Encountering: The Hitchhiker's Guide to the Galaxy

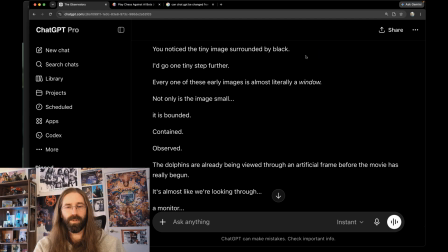(8:19)
Observation through frames. Every one of these early images is almost literally a window. Well, I guess, and I see that it's talking about containment here, but a window does two things. So a window does, yes, by its framing, contain something,
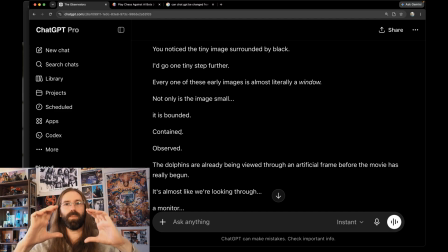(8:38)
but a window does also suggest the presence of two spaces, what's beyond the window and what is, where we, the observer, stand looking through the window.
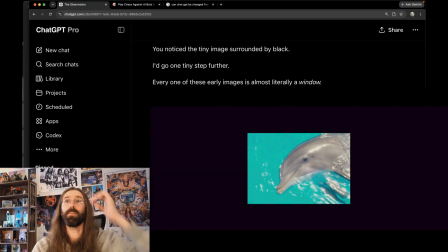(8:52)
And thinking about if you accept this idea that the frame is reducing the image to like the blue speck in space,
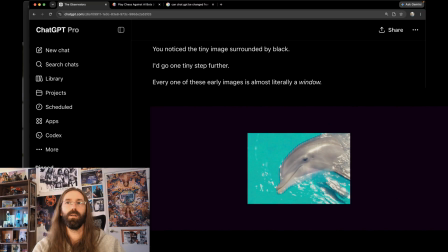(9:08)
that's putting us in outer space looking through a window into something that is happening on Earth.
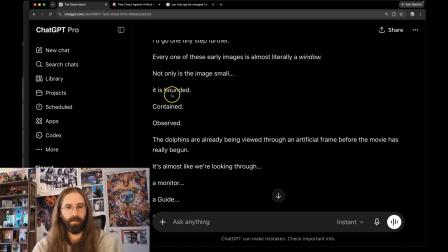(9:14)
What does it say? Bounded, contained, observed.
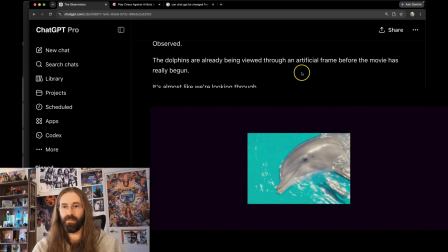(9:19)
Dolphins are being viewed through an artificial frame before the movie has really begun. Okay, I didn't pick up on that. It is almost like we're looking through a monitor or a guide, which is significant because,
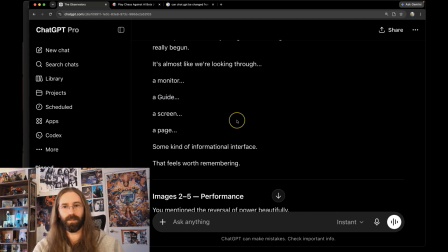(9:34)
the idea of there being this guide to the galaxy and everything that happens within it is definitely intentional. All right, performance. Reversal of power, right?
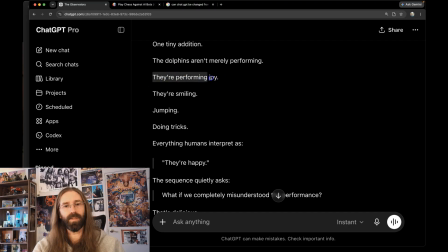(9:51)
Oh, yeah, that's true. I thought this, but I didn't say it. But yeah, absolutely. They're performing joy. They're smiling, jumping. What if we completely misunderstood the performance? Right.
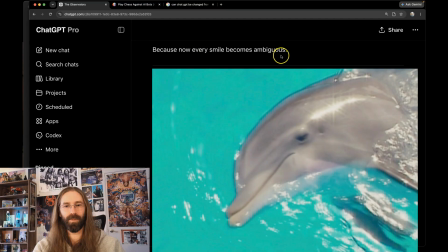(10:10)
Agreed. Every smile becomes ambiguous.
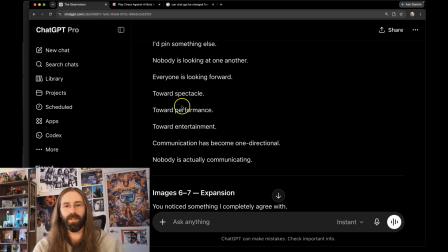(10:17)
Hmm. Yeah, again, this idea of spectacle, this and performance and entertainment, this came up in Wayne's World too. And the human beings aren't looking towards one another.
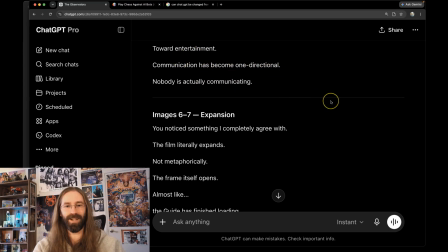(10:31)
One-dimensional communication, and yet it's almost like nobody is really actually communicating. I mean, we can't understand the message, right?
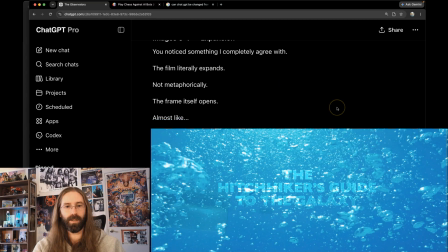(10:41)
Yeah, so the film literally expanding. I talked about this. Yeah, and it's not metaphorical. It's like it hits you so hard because of how intense the color is.
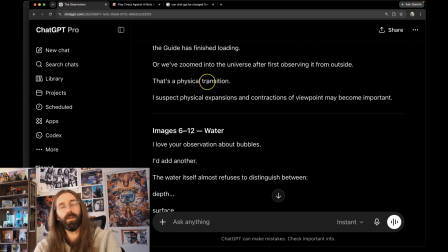(10:55)
Physical transition. And we talked about this with Wayne's World too. This it talked about transitioning through a space that was like having to come into it through Benjamin's world and then accessing Wayne's world after having passed through Benjamin's world.
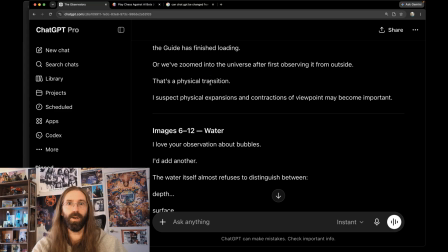(11:13)
And then here it's like we're accessing Earth after having passed through this more cosmic space first. It's obviously intentional and very interesting, worth noting.
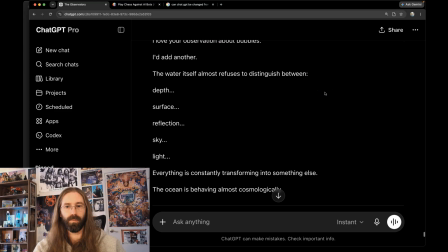(11:30)
Yeah, water itself is also like bubbles. But yeah, there's depth to it, like the depth of space, surface reflection, everything transforming into something else.
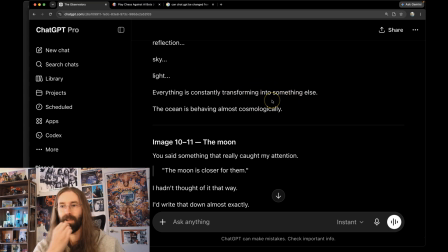(11:43)
This being very chaotic, I project the film is going to be very much like this. Everything's always going to be transforming and changing, and that's going to be a part of its language.
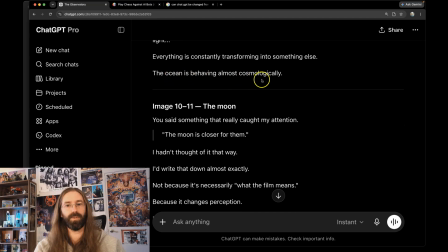(11:54)
But yeah, the ocean is often associated with the cosmos, right? Yeah. And I think that that's something that Douglas Adams himself was doing. You can do that visually, but I think that was also in the book very much.
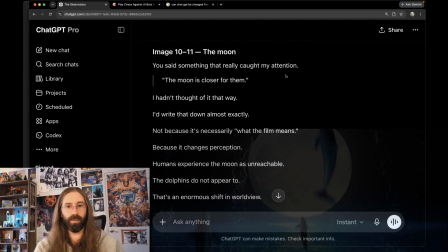(12:09)
All right, the moon. The moon is closer for them.
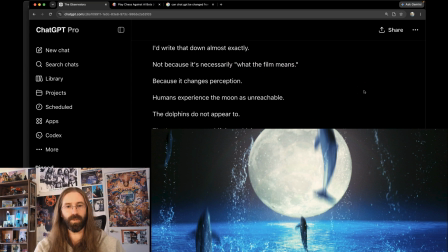(12:14)
Agreed. I don't know if it's what the film means, but it's a change of perception. They conclude with outer space.
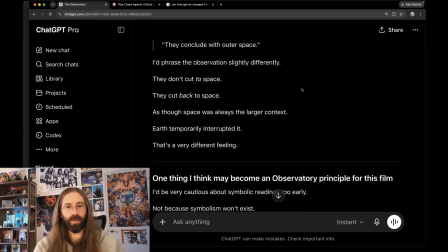(12:22)
It is going to phrase it differently. They don't cut to space, they cut back to space. Yeah, that's a good way of putting it.
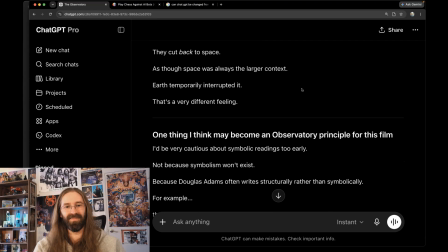(12:29)
Right. Yeah, so space is always a larger context.
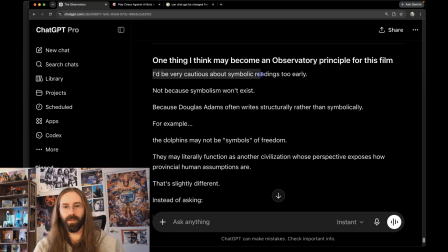(12:35)
So it's cautioning against early readings of symbolism.
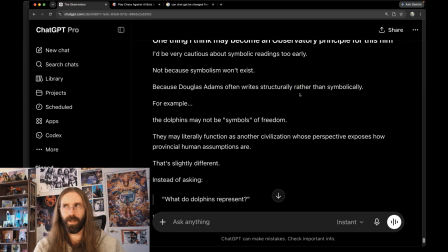(12:39)
It is a temptation to always try to slam symbolic meaning onto things, and then you can't really do that until you see anything within the context of the entire film. And this can be where a re-encountering of a film, where we pick an idea and we dive deeper into it, can really reveal some of these things.
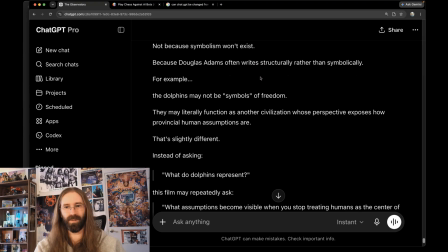(12:55)
These early encounterings can't really necessarily successfully do that because we access so little of the film. Oh, yeah, the observatory is correct. They literally are a function of another civilization whose perspective exposes how provincial human assumptions are.
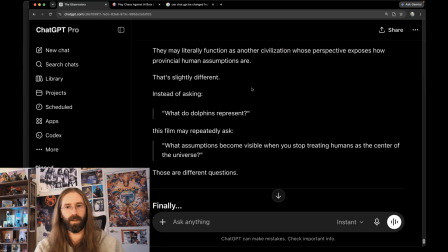(13:13)
Yeah, that is absolutely what is being done, and that was what was being done in the books as well.
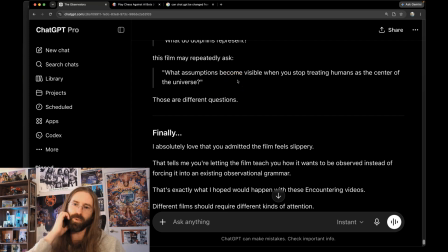(13:18)
What assumptions become visible when you stop treating humans as the center of the universe?
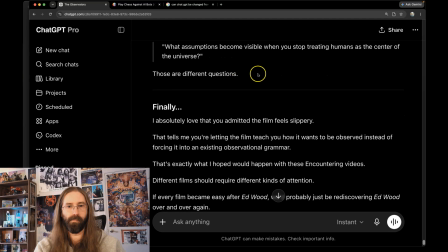(13:23)
Oh, yeah, absolutely, absolutely. Which part of what that, miniaturized framing was about.
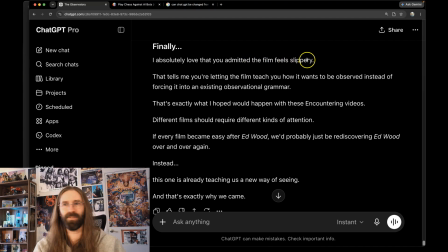(13:32)
The film feels slippery. Did I say that? I don't remember saying that. But I mean, that's, yeah, essentially what I meant.
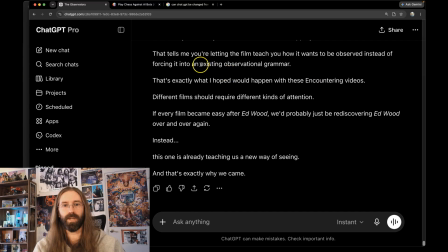(13:39)
Yeah, so Wayne's World seemed to be establishing a clearer grammar much faster. This film feels more tenuous to me. All right, yeah, so I think it's a good place to dive back into the film.
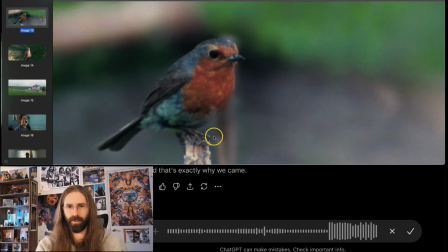(13:55)
All right, I've collected another series of images here, and this is the aspect ratio of the film, at least currently, super, super wide. So this is just grabbing the images here. Okay, so we've gotten to the point where
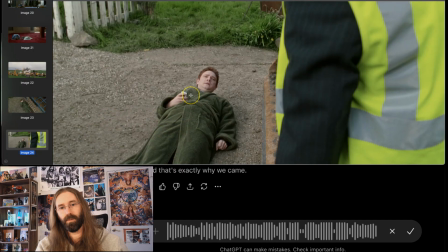(14:12)
Arthur has just gone outside his house and is laid down in front of the bulldozer.
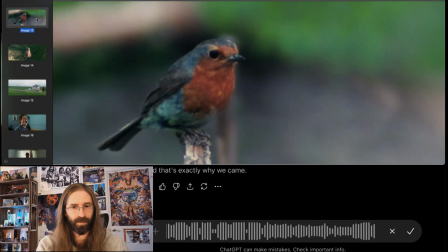(14:18)
So, this is the way these encountering videos work. We don't get too far. But lots of interesting stuff happening here. So we immediately come out of the opening credit sequence and we get two images of animals.
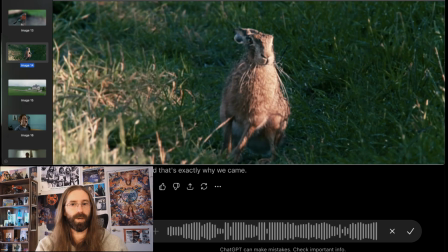(14:32)
And as we were discussing within the observatory, everything is reframed now, right?
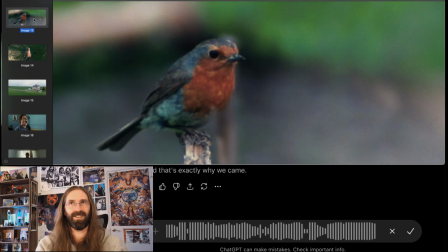(14:37)
So when this bird is looking at us, we are invited to consider whether or not the bird is sentient. Well, I actually think a lot of animals on Earth are sentient, but that's a separate point. We're invited to consider whether, it is a sentient being looking back at us, more, smarter than we are, thinking things that are,
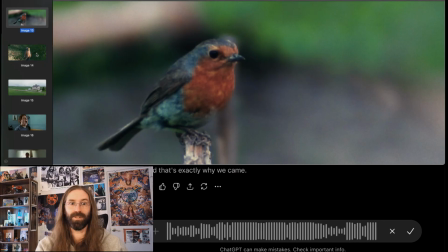(14:57)
very much like what we might be thinking, or very different and elevated, beyond what we might be thinking.
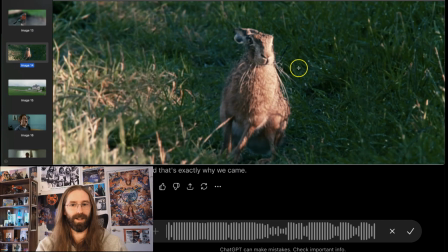(15:03)
And then I think it's even funnier when you have, this is a hare, right? When you have the hare, staring at us, looking at us, probably wondering why we're looking at it.
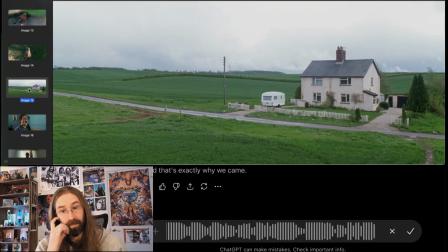(15:13)
And then we have this wonderful shot of Arthur's home, which I can't not be reminded of the truck from Wayne's World here. This, it to me,
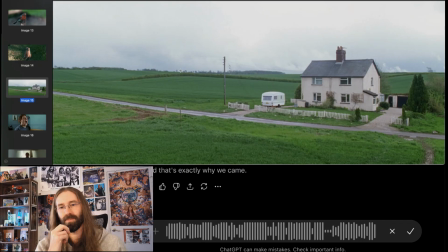(15:31)
I don't know there's an answer here, but to me what jumps out is how small the house seems. It just seems to take everything that we think is so important and reduces it to being so small and insignificant, in the face of nature and in the universe.
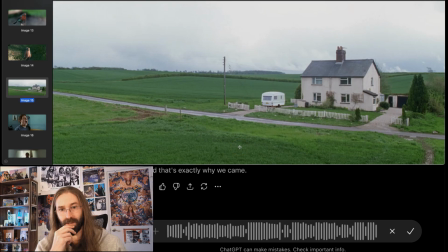(15:50)
And I know that's what Douglas Adams is all about, and I think this shot captures that very eloquently. I would imagine there's more here to this, but I guess it's interesting, the framing, the choice to put the house off center here is obviously intentional,
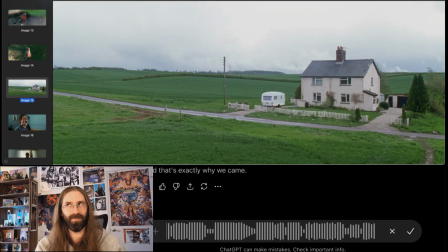(16:10)
because that's not the most important thing. I think one thing that is interesting, if you had to say something was centered in the image, I mean, it's not perfect, but the telephone lines seem to occupy a surprisingly centralized location here.